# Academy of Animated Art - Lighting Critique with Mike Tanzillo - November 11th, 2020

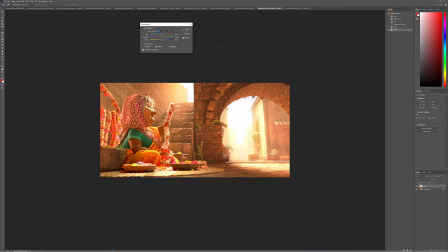can't lift her up a little bit, and then I want to just kind of like add in some more it's like a little bit more warmth in her this way as well.
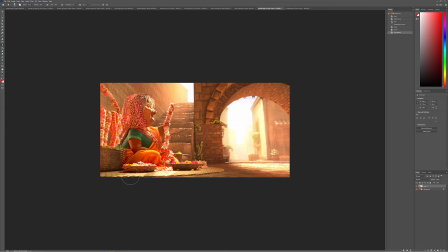Let's take that off the background there, and let's see how much that affected. So I think just by adding a little bit more warmth into her as well will definitely help out a lot. Like, I'm looking at her arm and looking at the shade of that, and I think that can really you can really get some goodness in there.
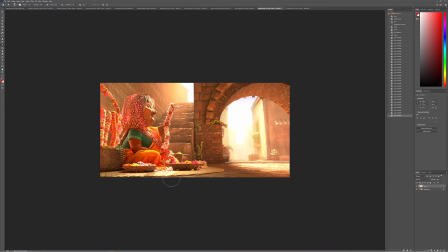But I think the flowers are looking really well. You were talking about cleaning up some of the textures. Totally reasonable. I just want to comment on how well this is looking out here. Again, like all this is a really nice haze into this. You're getting good bounce light up in there, good shaping all around here.
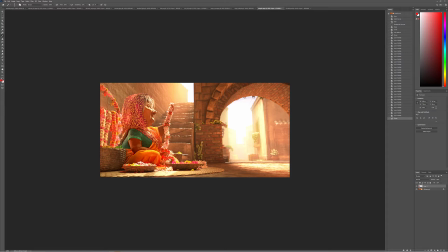I'm wondering if these plants could go a little bit darker. Like you can just crypto matte those and pull those down a little bit. I think this is looking really good. Yeah. And yeah, it might, yeah, if we just like,
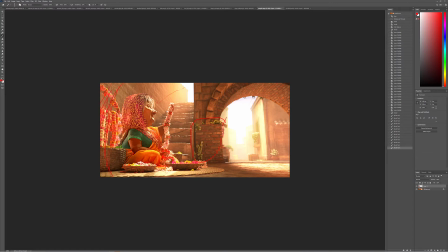put a little more shadow in this area, allow these to go darker, because we've got the, actually we're in luck, and then you can desaturate these flowers a little bit and keep all the saturation on the flowers here in the foreground, and then maybe play up the saturation a little bit more, or like a little bit more translucent light through here, like pretend like it's wrapping around her arm a little bit.
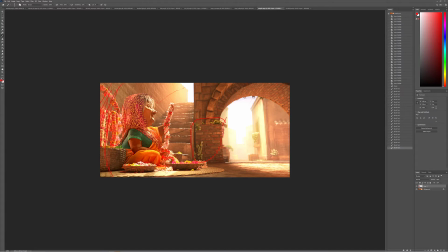But yeah, this is looking really beautiful. And then if you could add a little bit of just like a touch of diffusion on her face, like I'm talking like 2 pixels, just because what I'm seeing is that there's a lot of light hitting her face,
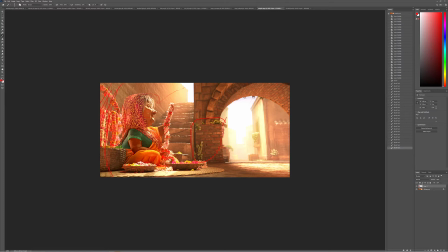and then there's not a lot of like lens aberration about that, the same way we're seeing back there. And of course we don't want to go this bright and this hazy if it's on her face, but like let's just tone that back a bit. I just don't want it to be too crispy and not real, so I want to add a little bit of haze there.
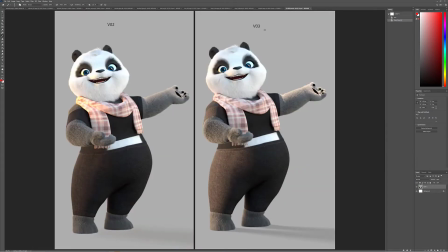I think that would help out a lot. All right, Cleber, we're hopping to you now. And then we'll go back to Nigel and Kat and some others. Okay, so version 3 here, that's looking a lot better. That shaping coming around the pants is working well.
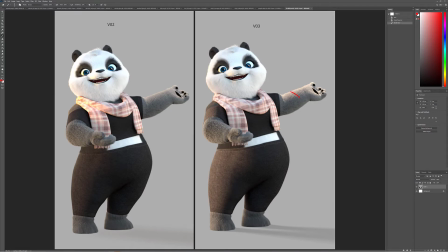That's working well. I almost want to pull a little bit of this more onto the face. Just like a little bit of that broadside fill onto the character, I think would help out a lot. Scarf looks so much better. I think you can... It depends on how much you want to play up the pink tones in that.
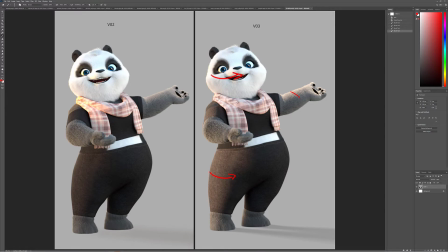You can warm that up just a touch to get a little bit of a pop in there. But yeah, everything else is looking pretty good. Eyes look pretty good. Maybe this is a little bit warm there. And then I guess it's just...
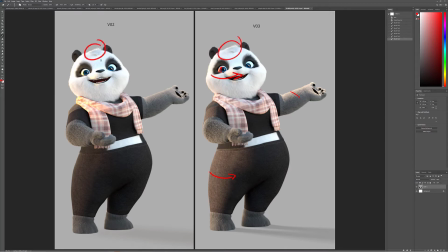I was looking at her hair right here and seeing if that was a bald spot of fur, but I think you're okay. But yeah, I think this looks really good. Just those minor tweaks, and I think we're good from there.
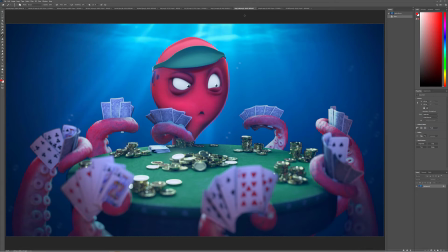Nigel, good update. Actually, let me get these together. So this is the old, this is the new.
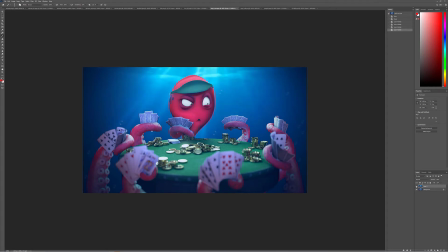So you can see just like pulling out some of the contrast around the eyes really helps out a lot. I think that looks great. Yeah, and then pulling a little saturation out of the background too, and just creating more of a ramp on that saturation. I think that looks great. I would call this one done. I'm gonna update this in the Hall of Fame. Well, let's just call this guy done.
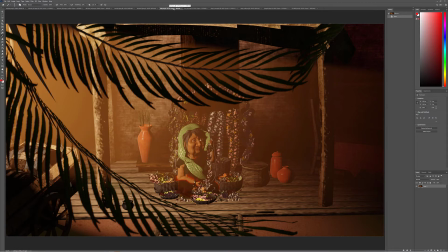We are good to go. All right, Kat. Okay, so 2 things about, well, let's start with this one here. So totally get that you want to add the haze in, totally fine. One thing I realized that you should ensure that you're doing
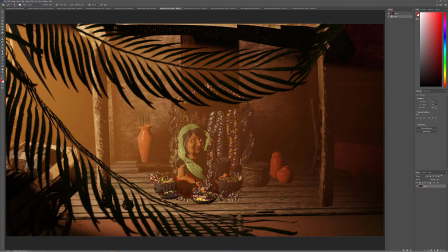is think of the haze that's coming in as only haze. Don't mix that layer with any light that's hitting the character. You want to separate those off as 2 separate elements, because you want to be able to control that haze independently of any lighting in the scene.